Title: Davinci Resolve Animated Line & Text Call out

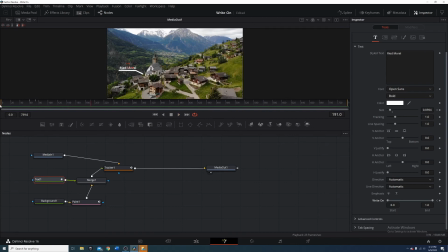(8:11)
So I don't want the text and the line to float the whole time this scene would be playing, so the next thing I'll do is just add keyframes to end it. So now that we have these on here, let's give the viewers enough time to actually see it and digest what's happening.
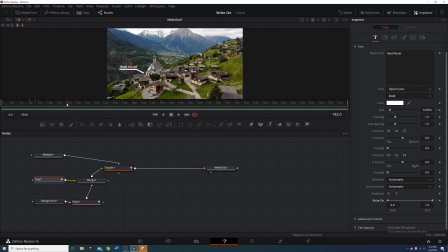(8:25)
So I'll start it right here. Let's just make it 140. So I'll go here with my text. I'll start with the text at 140. It'll be there. At 150, the text will be gone.
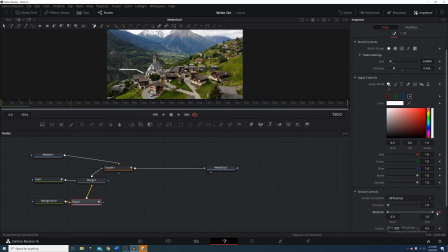(8:46)
Now go down to the paint node after the text leaves. Now 150, I put a keyframe. I'll go 10 more frames out. And I will take the line all the way down.
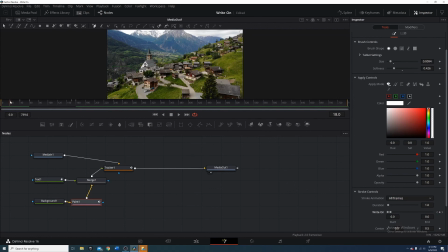(9:01)
So now if we play the scene all the way through, we should see the line right on, the text right on, the text right off, and the line disappear as well. So this would be the call out that I'd do for this scene right here.
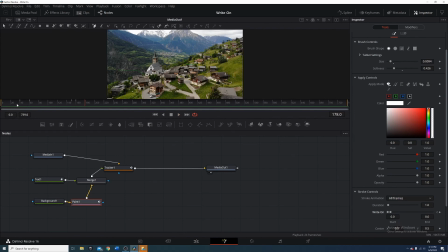(9:20)
So I'll play that, I'll make the full screen just so you guys can see everything a little bit better.
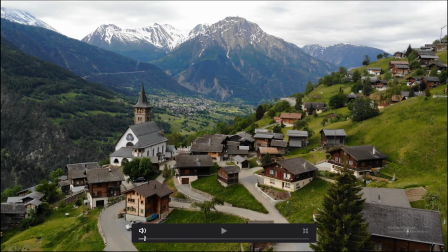(9:26)
So now if we start this from the very beginning, this is what the scene would look like with the call out.
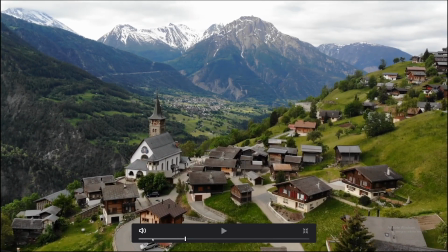(9:34)
I will play that one more time.
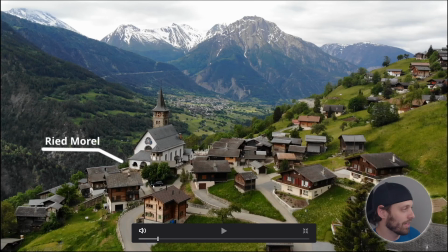(9:39)
Putting the text in the tracker, it really does add a little bit more to your scene, because if the text was just floating down there, and then the camera kept moving and the text was moving with the camera,
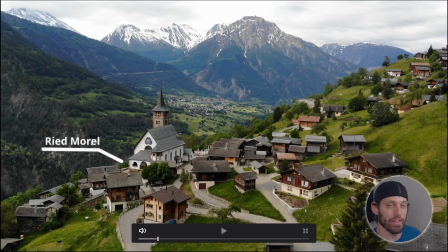(9:51)
it, to me, it doesn't look as clean or as crisp. So I like to add the tracker in there to help the text and whatever else you're calling out stay with that object. But yeah, so that was pretty much it. That was how I would do a call out in DaVinci Resolve. Let me know your thoughts in the comments. If you like this video, please like and subscribe. If you have any suggestions for future tutorials, let me know. My name's Mack, and again, thanks for watching.